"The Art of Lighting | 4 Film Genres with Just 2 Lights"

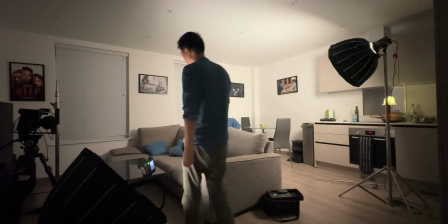0:05 In this video, I'm going to show you how to use lighting to create different moods or film genres, such as the classic 3-point lighting,
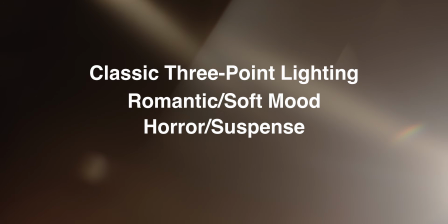0:14 romantic or soft mood, horror or suspense, and thriller or drama.
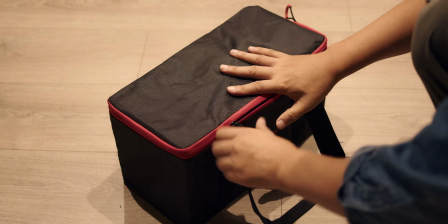0:19 First, let's talk about the only two lights I'll be using, the Anglerfish
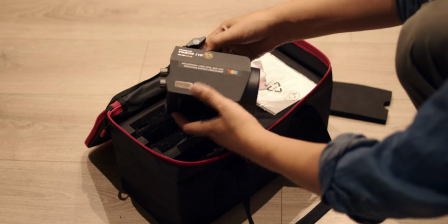0:25 SL1-60BNA and 130BNA from iFootage. As always, I'll put a link in the description to those products.
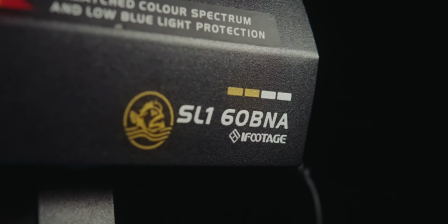0:32 Harness the power of light with the iFootage SL1-60 and SL1-130BNA.
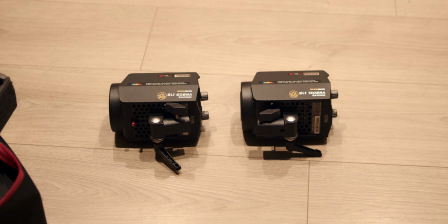0:37 I really love these lights because they're compact and easy to carry around. They're so small, and even the 130BNA, which is a more powerful one,
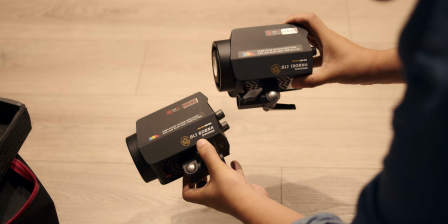0:45 you would expect to be heavier or larger, but it's actually the same size and same weight as a 60BNA.
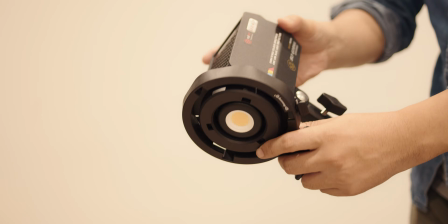0:52 And because of its small size, you can actually get these accessories and have it as a handheld with a V-Lock battery,
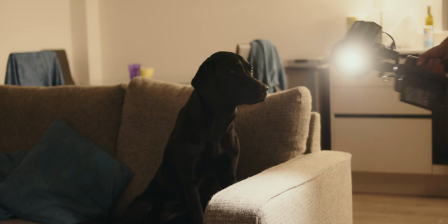1:00 which would be really good to use portable outside, or you just want something to hold the light above.
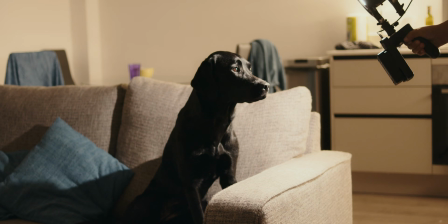1:07 A feature that's really useful you don't see on any other lights.
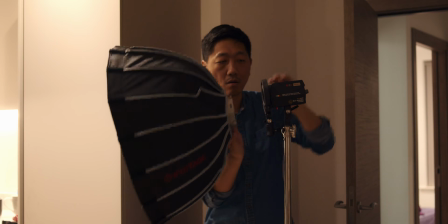1:10 I'm going to use the 60BNA as a backlight and using this smaller dome with a diffuser as well.
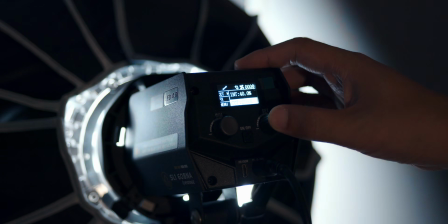1:17 On the back of the light, I like this feature where you can press and it just increases the temperature or the brightness in segments,
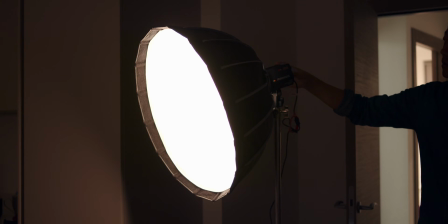1:24 which I think gives you quick access to the highest and lowest points instead of scrolling through.
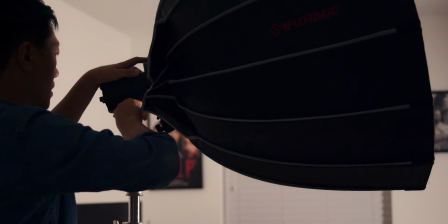1:28 For the more powerful 130 NBA, I'm using a larger dome and the diffuser as well as an egg crate to avoid any spilling.
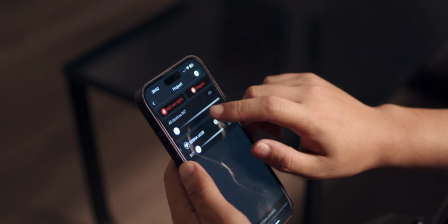1:37 You can also control the light by Bluetooth on the app, which give you all the options from increasing brightness, temperature, etc.
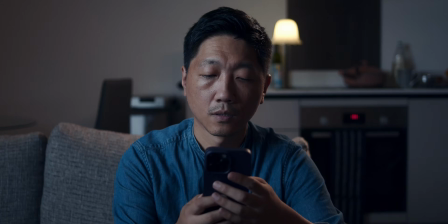1:45 It allows you to add any number of lights you have in the room and you can control all from this app.
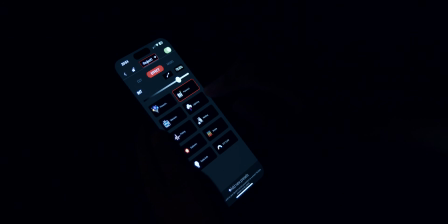1:50 And just like any LED lights you would expect, there are these cool effects you can do.
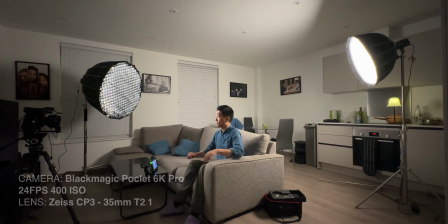1:55 Let's also talk about the equipment I'm using to shoot with. So I have the Blackmagic Pocket 6K Pro at 400 ISO.
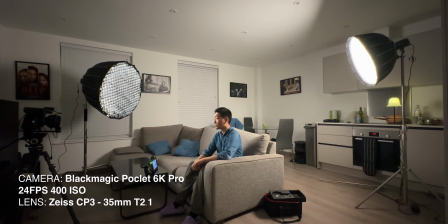2:03 The lens I'm using is the Zeiss Cinelens CP3 at t-stop 2.1 on a 35mm.
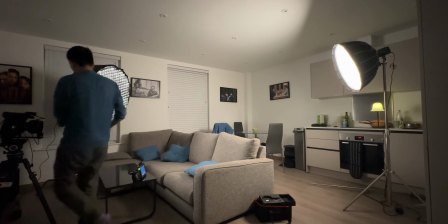2:11 For the classic 3-point lighting, I position the 130 NBA
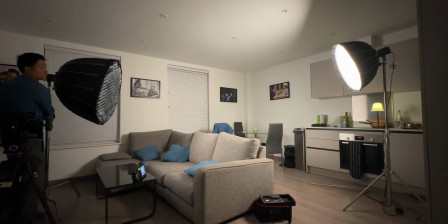2:16 45 degrees to the subject and elevated slightly above eye level,
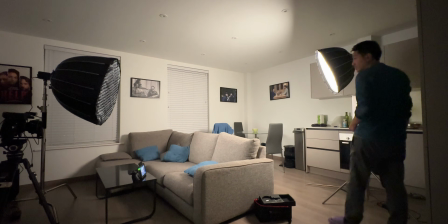2:22 obviously diffused, and I've positioned the backlight to the opposite side but closer to the background.
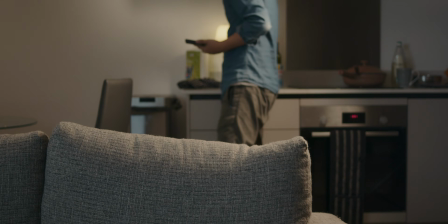2:30 I've also used the practical light at the back just to separate the background a little bit,
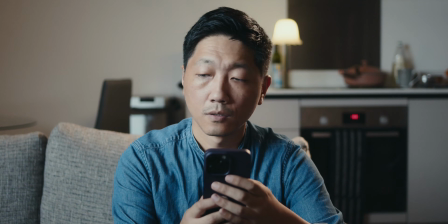2:35 using the app here to adjust the temperature to the right color at 3000 Kelvin.
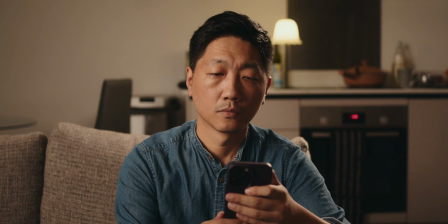2:40 Let me just quickly also show you the difference it makes with and without this backlight.
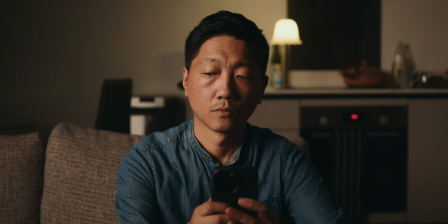2:44 With the backlight on, it not only lights the background as well as hitting the top of my hair, which is really nice.
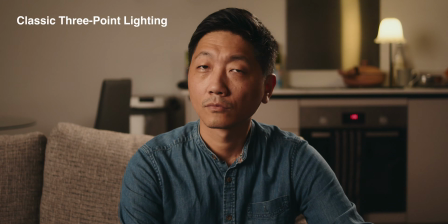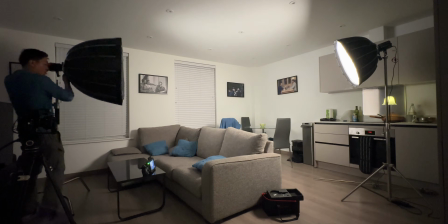2:57 Next is the horror or suspense lighting.
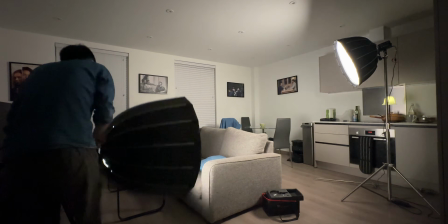3:00 For this, I'm going to move the key light to the floor, pointing up at the subject.
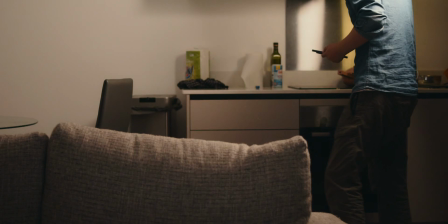3:06 For the backlight, I want it to light the background, but I have to move it to the other side because from this side it's reflecting from the metal piece at the back.
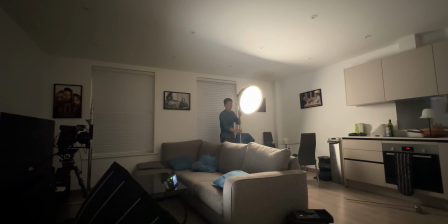3:15 I've also turned off the practical light, which I don't think is needed for this type of mood.
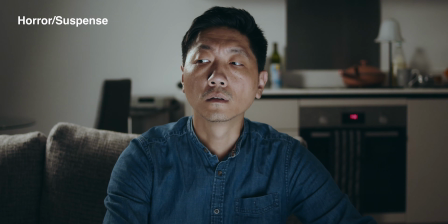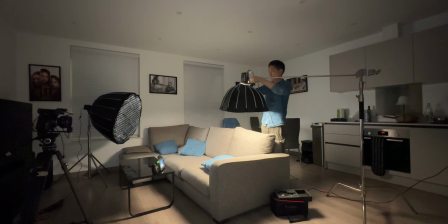3:26 Now let's move on to the thriller or drama lighting.
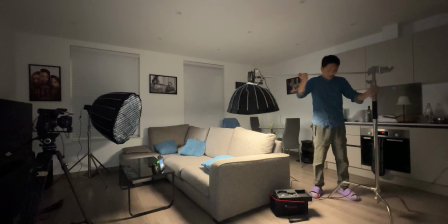3:29 For this, I don't think there needs a backlight, so instead I'm going to move that light to the top, shining directly down the subject.
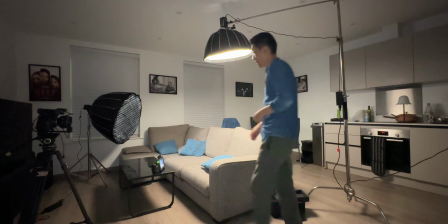3:37 And for the key light, I've turned it down to 1% brightness and moved it to the side to slightly fill in the shadows.
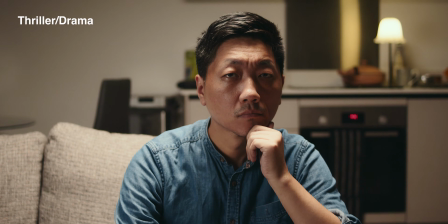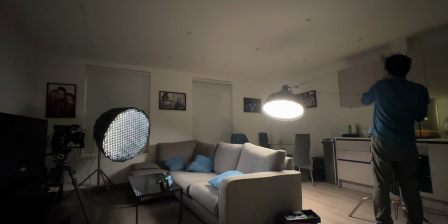3:52 And the final lighting is for romantic or soft mood. For the backlight, I wanted to place right above me but at the back,
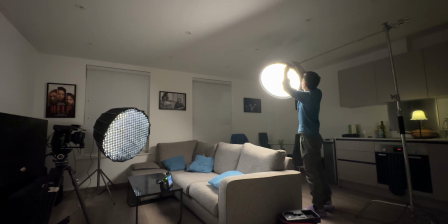4:00 create this kind of halo effect, and I used the warm temperature at 3000 Kelvin.
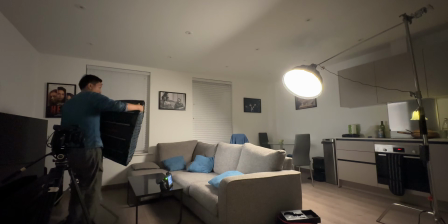4:06 For the light in front of me, I placed it at eye level and slightly off to one side.